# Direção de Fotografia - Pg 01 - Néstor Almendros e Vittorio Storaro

O Cinematórias abre um novo espaço de discussão e informação do audiovisual. Eu sou Fernando Nunes e vamos conversar sobre direção de fotografia.
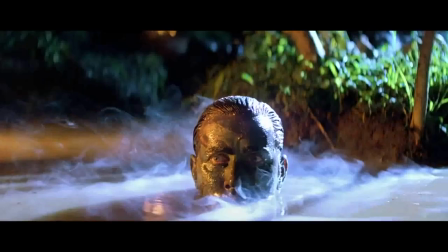Hoje a gente vai conversar um pouquinho sobre história. Nas décadas de 70, 80 e 90, os grandes diretores de fotografia que trabalhavam em Hollywood eram europeus.
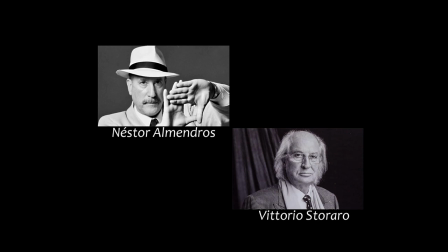(0:24)
Eu vou falar especificamente de dois, de Nestor Almendros e Vitórios Toraro. Eles tiveram uma trajetória muito parecida, muito semelhante. Ambos tiveram 4 indicações ao Oscar Nestor Amandos foi indicado
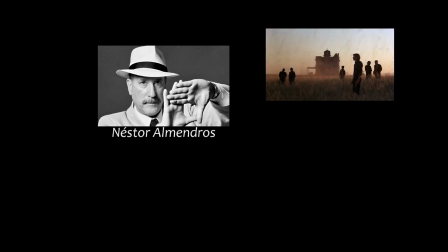(0:38)
por Cinzas no Paraíso em 79 Em 80 ele foi indicado por Kremer vs Kremer
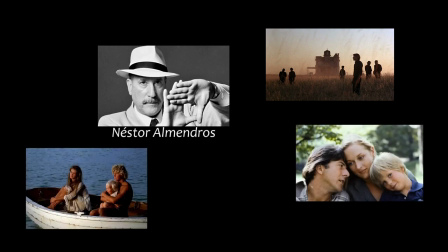(0:44)
Em 81 por A Lagoa Azul Em 83 por A Escolha de Sofia Nestor Amandos ganhou Oscar com Cinzas no Paraíso Mais pra frente eu vou conversar um pouquinho sobre esse filme Porque a fotografia é simplesmente sensacional Já Vitória
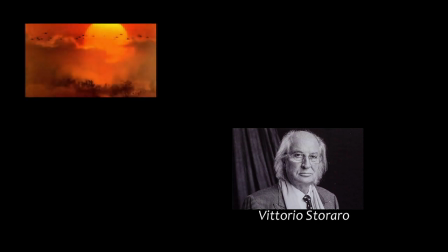(0:58)
Estourar foi indicado em 80 por Apocalipse Sinal em 83 por Hades,
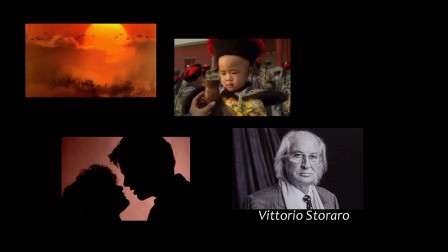(1:03)
em 89 por O Último Imperador e em 91 por Deep Trace.
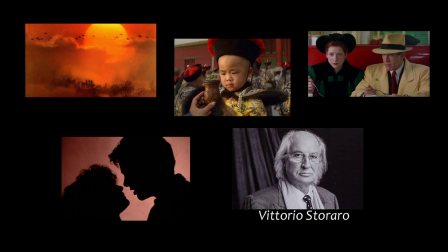(1:08)
Desses, Vitor Estoraro ganhou três Oscar, por Apocalipse Now, Hades e O Último Imperador. Eles eram muito semelhantes em relação à direção de fotografia. Se tinha uma janela, a luz estava vindo da janela. Se tinha um abajur, a luz estava vindo do abajur. Só que eles tinham uma diferença básica de conceito. Nestor Almendros achava que a realidade devia ser filmada. Já Vitória Estouraro achava que a realidade tinha que ser recriada Que para a época parecia ser um conceito mais certo Por causa das condições técnicas Da latitude, quer dizer, o que o negativo consegue enxergar claro e escuro Então aparentemente o Vitória Estouraro estava mais certo que Nestor Almendros Só que Nestor Almendros, no filme Cinzas no Paraíso dirigido por Terrence Malick Que era um diretor que dava liberdade para o diretor de fotografia ele levou esse conceito dele ao extremo.
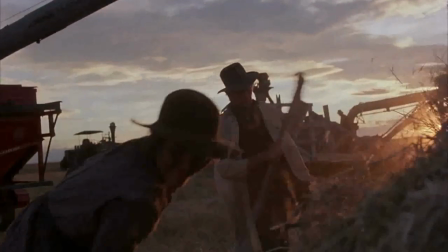(2:01)
O filme foi rodado no verão no Canadá. Eles só rodavam das quatro da tarde à meia-noite.
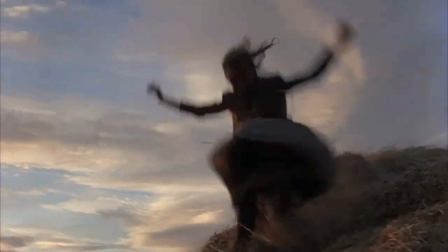(2:08)
Então ele tem uma unidade de fotografia que é fantástica. Basicamente nas externas ele não usou luz.
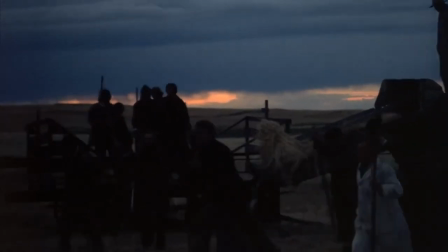(2:14)
Ele deixava um meio termo, ele deixava o rosto um pouquinho sub-exposto e o fundo um pouquinho super-exposto.
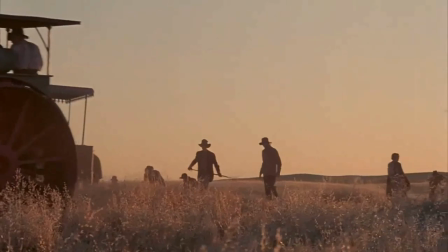(2:21)
Isso deu uma naturalidade no filme que é sensacional. Ele realmente abusou desse conceito de filmar a realidade, inclusive nas cenas internas,
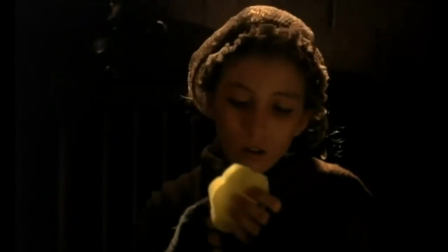(2:30)
que ele usou muito o rebatedor, ele refletia a luz de fora e deixava a luz entrar por uma janela ou por uma porta. Aliás, esse filme é do tipo que você sai do cinema e fala, o filme é uma porcaria, mas a direção de fotografia é fantástica. Mas olha, foi muito, muito, muito merecido. Hoje em dia, com as câmeras atuais, é mais plausível seguir esse conceito do Nestor Almeandros. Eu acho que nunca abandonar também o conceito do Vitória Estourado de recriar. Mas tem dois exemplos aqui de coisas que eu rodei em Angola. Em 2015 eu estava com uma F55 e com lente Sony.
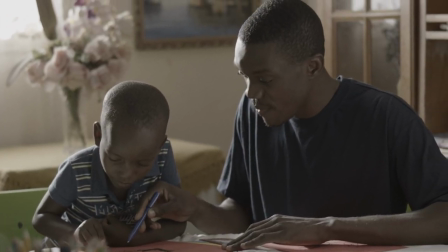(3:05)
Nesse filme, por exemplo, eu só usei um HMI entrando pela janela e a luz frontal é toda com rebatedor. Isso só foi possível por causa da qualidade da câmera e da qualidade da lente.
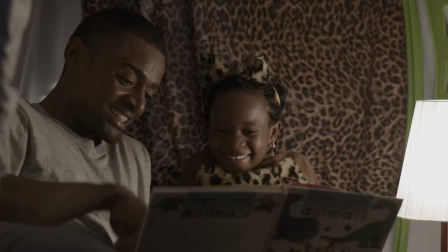(3:18)
Nessa outra cena, a única luz que eu usei foi uma luz do abajur. Só isso, mais nada.
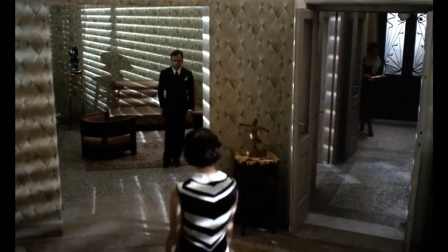(3:24)
E o resultado acho que foi bem legal. Vitório Estoraro também abusou dos seus conceitos, de recriar a realidade. Mas acho que ele fez muito mais do que isso. Ele sempre melhorou a realidade. A realidade nas mãos dele ficava muito melhor quando ele recriava. Vitório Estoraro era um diretor de fotografia genial. Ele redefiniu a cor do cinema.
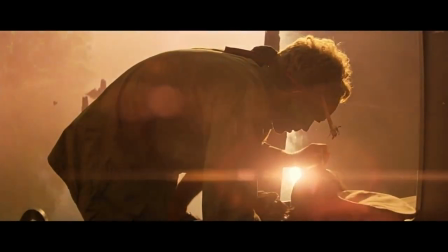(3:44)
Para ele, a cor tinha um significado muito especial.